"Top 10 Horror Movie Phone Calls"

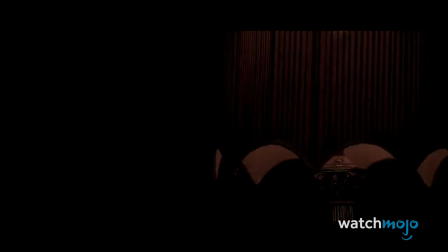The Mothman prophecies pack some incredibly unsettling moments.
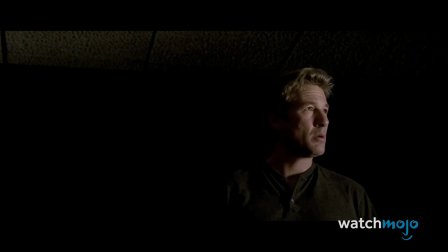In this scene, John receives a terrifying phone call in which the mechanical voice on the other end and correctly guesses what he's doing, what he's reading, and what's on his mind.
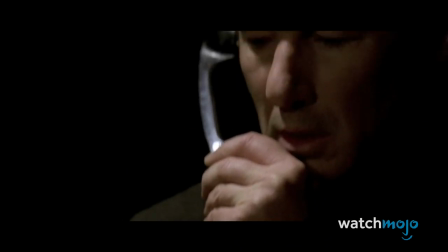The voice and the concept of a mysterious being somehow watching you are extremely unnerving,
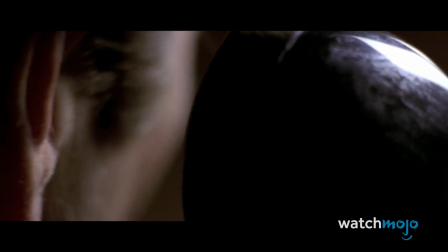but the way in which the scene is shot adds another layer to the creepiness.
Thank you, sir. Thank you.
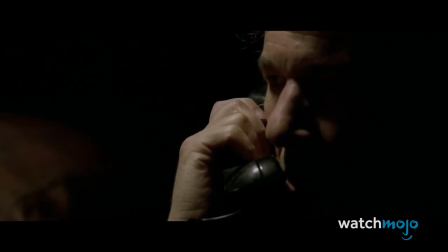There are a lot of close-ups on the phone and slow movements towards John's ear and mouth,
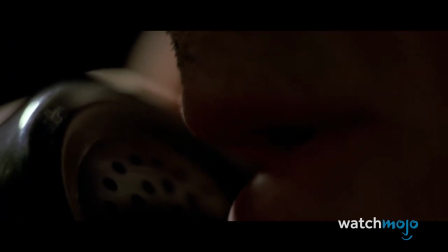adding to the growing tension and placing us in John's position, awaiting the next creepy line from this horrifying entity.
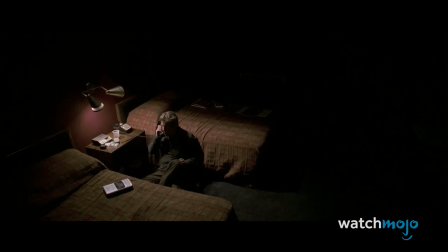I've seen you afraid. You're frightened right now, aren't you?
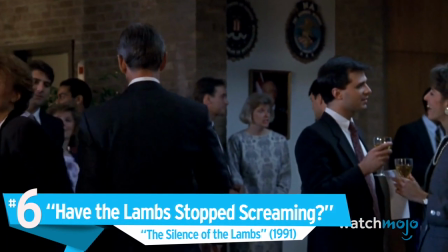Number 6. Have the Lambs Stopped Screaming? The Silence of the Lambs Starling.
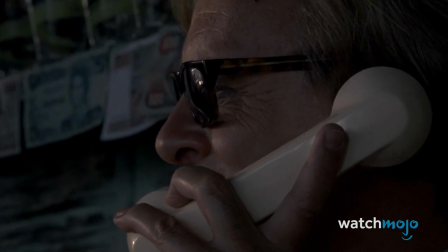Well, Clarice, have the lambs stopped screaming? Dr. Lecter.
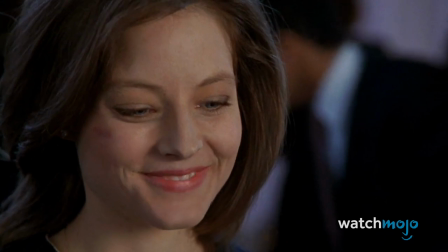This phone call isn't so much scary as it is just downright awesome.
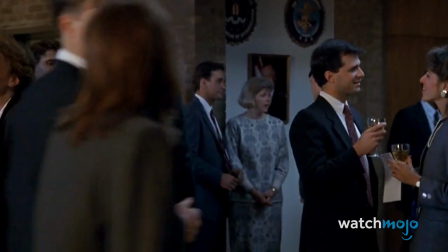While celebrating her graduation from the FBI Academy, Clarice Starling receives a call from her old pal Hannibal Lecter, who had earlier escaped prison and fled to Bimini.
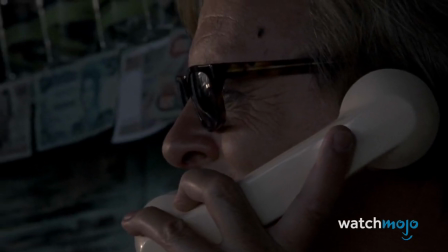It serves as a great initial ending to Lecter and Starling's strained relationship, as Lecter's friendly nonchalance,
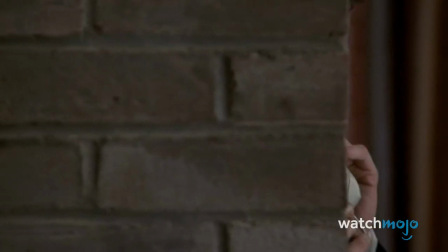his ending the phone call, and the climactic music all signify his victory, despite what Starling may say.
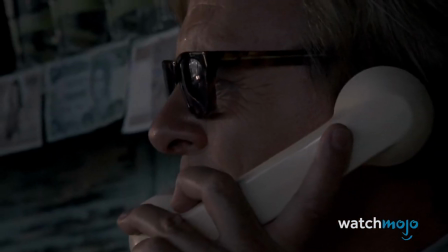Where are you, Dr. Lecter? I have no plans to call on you, Clarice. The world's more interesting with you in it.
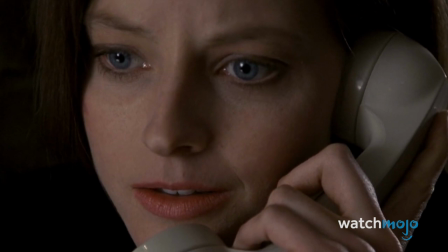So you take care now to extend me the same courtesy. You know I can't make that promise.
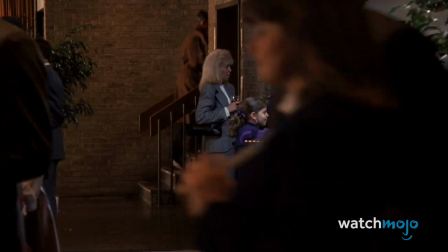His final line, implying that he's going to eat Chilton, is also one of the most chilling final lines in movie history.
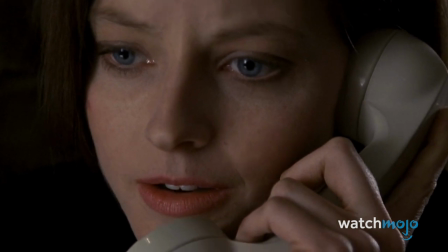Lecter then walks into the crowd and into history as one of cinema's greatest villains.
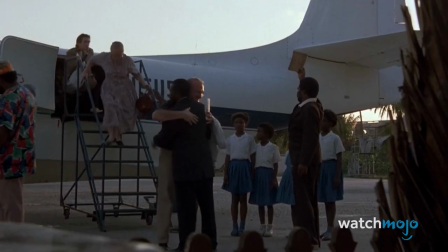I do wish we could chat longer, but I'm having an old friend for dinner.
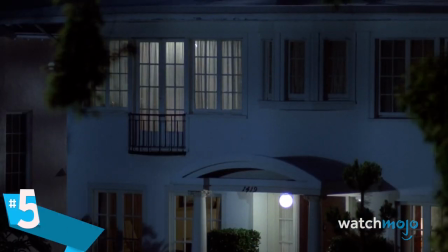Number 5. Freddy's Tongue, A Nightmare on Elm Street Glenn, don't fall asleep
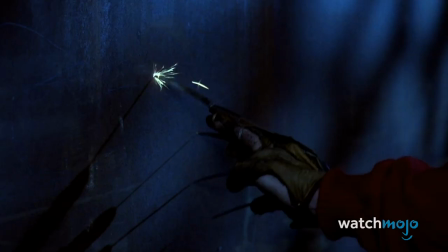While the A Nightmare on Elm Street series may have gotten a little over the top and silly over the years The first
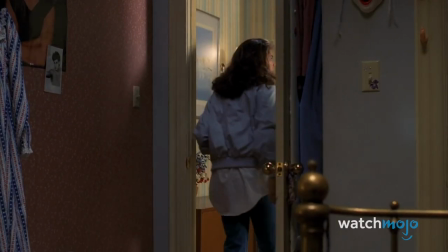movie is a bona fide classic due to creepy scenes like this Just as Nancy is walking away from her bedroom,
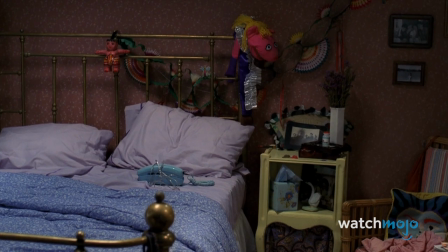her disconnected phone starts to ring
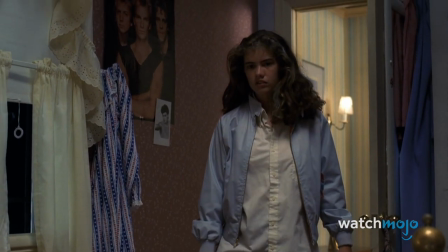The image of the disconnected phone ringing on the bed coupled with the hair-raising music and Nancy's slow, methodical approach help to build an incredible amount of tension.
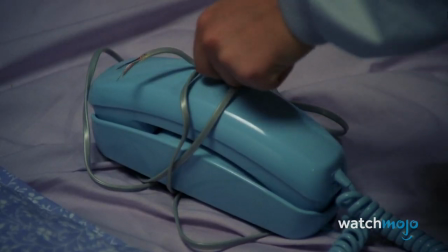We then hear Freddy's voice before his mouth appears at the end of the phone and his tongue licks Nancy's lips.
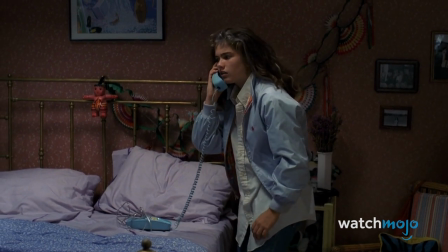It is a fantastic and wildly unpredictable scare that is sure to get anyone on first viewing.
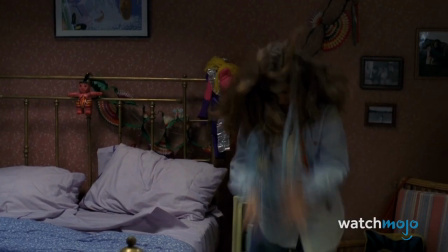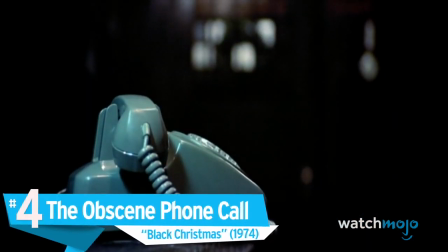Number 4. The Obscene Phone Call, Black Christmas.
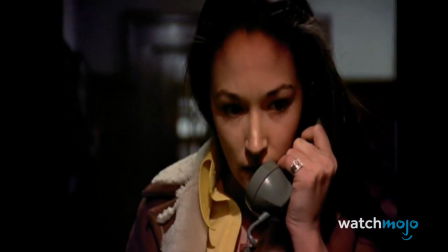Black Christmas is an underappreciated movie that helped birth the slasher genre. In it, a group of students is murdered after receiving disturbing phone calls from a mysterious man.
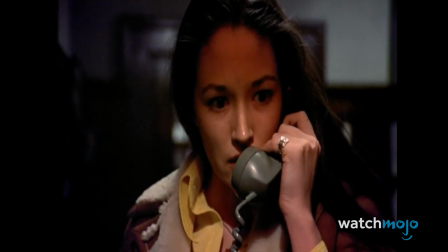The phone calls themselves are terrifying, complete with animalistic noises and ragged breathing.
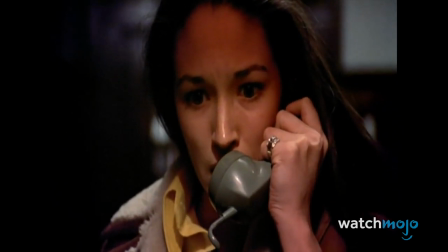We do not care how tough you are. Receiving a call like that in the middle of the night requires a change of pants.
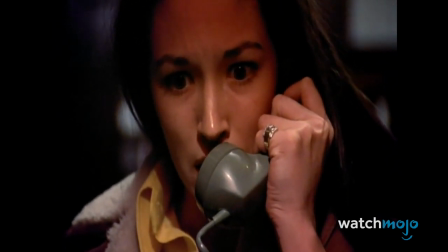This obscene phone call, however, in which the caller taunts numerous women, is arguably the film's scariest.
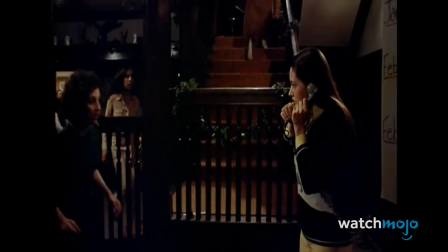The language he uses is still disgusting today, but in 1974, no one had heard anything like this in film.
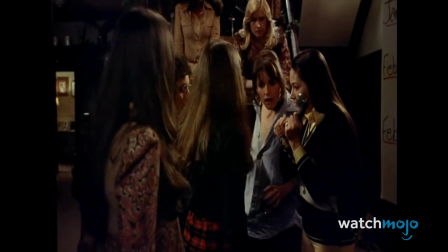This was unprecedented stuff that still has the power to shock.
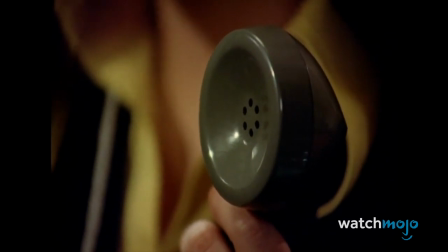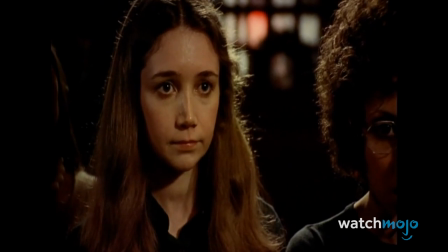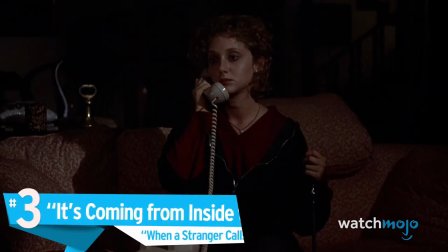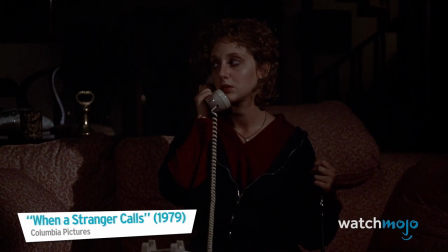When A Stranger Calls
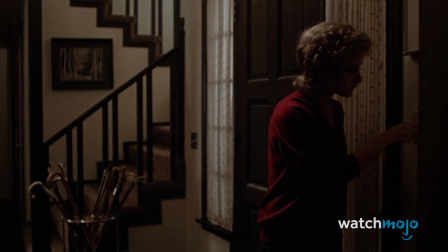owes a lot to Black Christmas, including the concept of the creepy caller being inside the house the whole time.
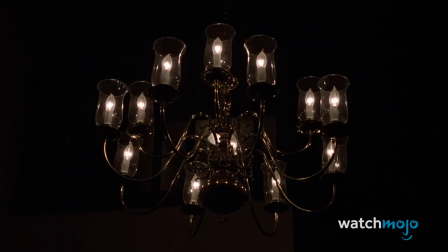However, it's probably the most famous example, and one of the calls that arouses the most fear from everyone.